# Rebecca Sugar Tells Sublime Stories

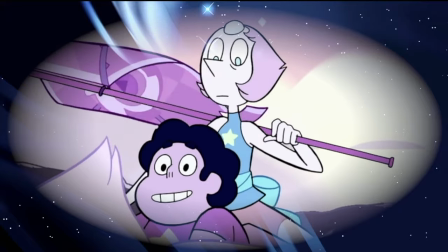4:15 It's subtle and fast, but when you notice it, you realize it breaks that rule of Stephen's perspective just a little.
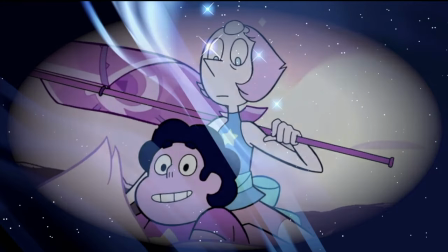4:22 Stephen never sees this glance, but we do. It's eerie. We can't read what she's really thinking here, either.
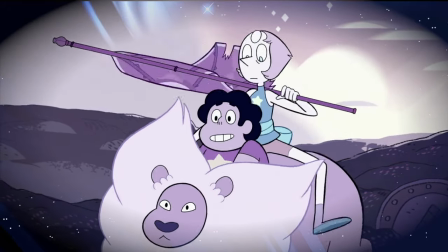4:28 Her expression suggests that maybe she's not quite sure herself yet how to feel about Stephen. I remembered this moment when I was reading that Adventure Time interview, and Sugar was talking about the movement to sublime art in modern art,
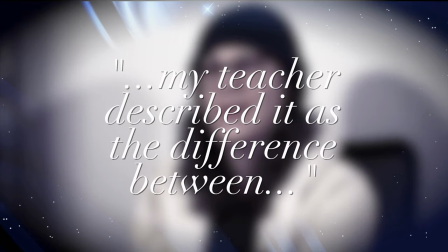4:41 saying, My teacher described it as the difference between a sort of cute pin-up drawing of a smiling woman,
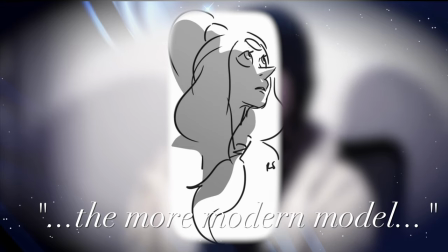4:47 and then the more modern model sort of staring off into the distance, and you can't tell what they're thinking, and they look depressed?
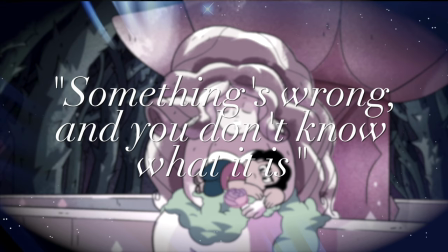4:53 What that's trying to achieve is the sublime. Something's wrong, and you don't know what it is, and that's a powerful idea.
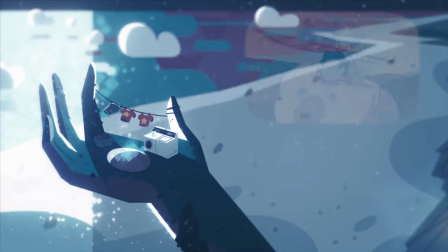5:02 That theme of hidden sorrow was embedded in that downward glance,
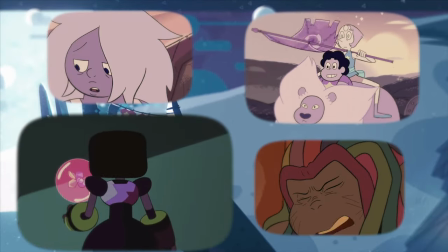5:06 and it was a part of so many other important character moments in Steven Universe. even for its biggest villains.
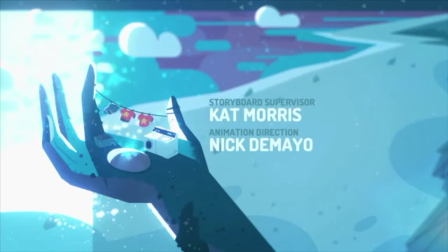5:12 But it also was developed through the ending theme Love Like You, which started as lyrical-less, and over the course of a couple seasons,
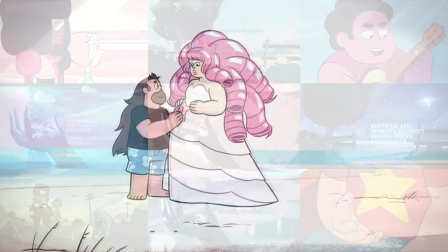5:20 expanded into a ghostly ballad about regretting not being able to express or experience love to match how it's been shown to you.
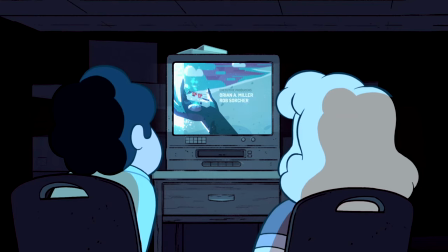5:29 Love Like You was reinforcing that sublime feeling every episode, prodding you to remember that longing feeling for understanding love that Rose and the other characters had lurking in the background.
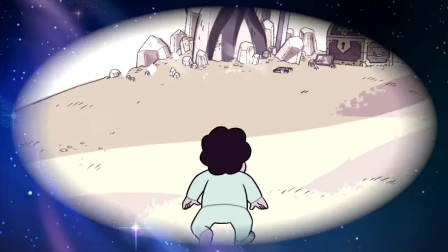5:44 Sublime Storytelling has made some of my favorite shows and games stick with me unrelentingly throughout the years.
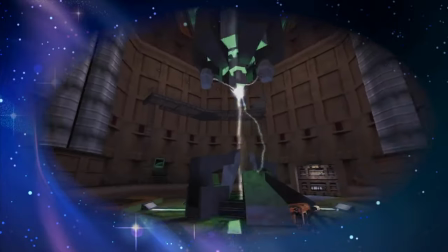5:50 It's one of the reasons I returned to the Portal and Half-Life universes so many times in my teens, with their environmental wordless storytelling,
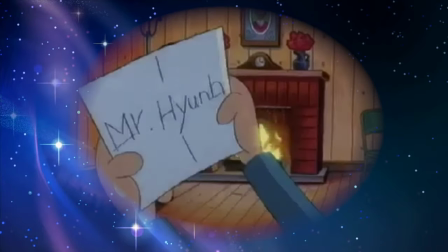5:58 and why seemingly simpler shows like Hey Arnold have made me feel so curious and engrossed in their characters.
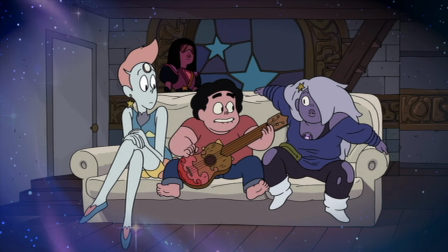6:05 It's why I remember Rebecca Sugar's Adventure Time episode so well, and it's how I feel every time I see the gorgeously detailed pilot of Steven Universe.
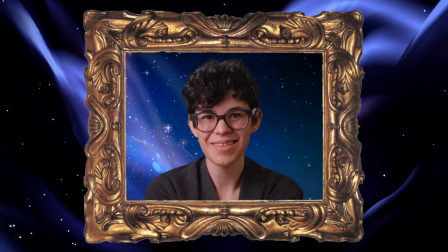6:15 Sugar knows the secret as to why sublime art becomes so integral to those who experience it.
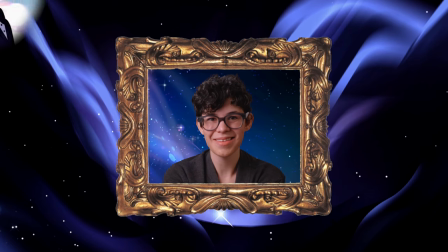6:21 That area outside the frame, Sugar says, leaves the art and it's become your own invention.
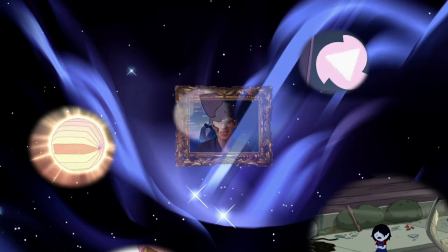6:28 It's personal as well as being scary as well as being beautiful.
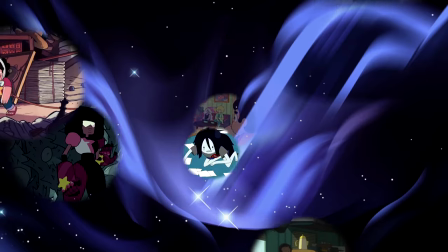6:33 The viewer has to process the ambiguity of the art, and in turn it becomes a more personal experience.
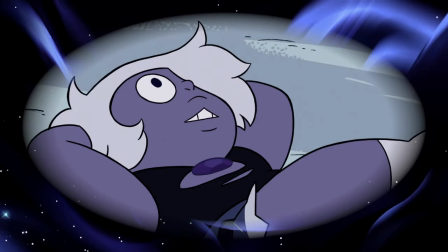6:40 The fact that the sublime invites such a personal relationship is why I have such a deep love for Rebecca Sugar's stories.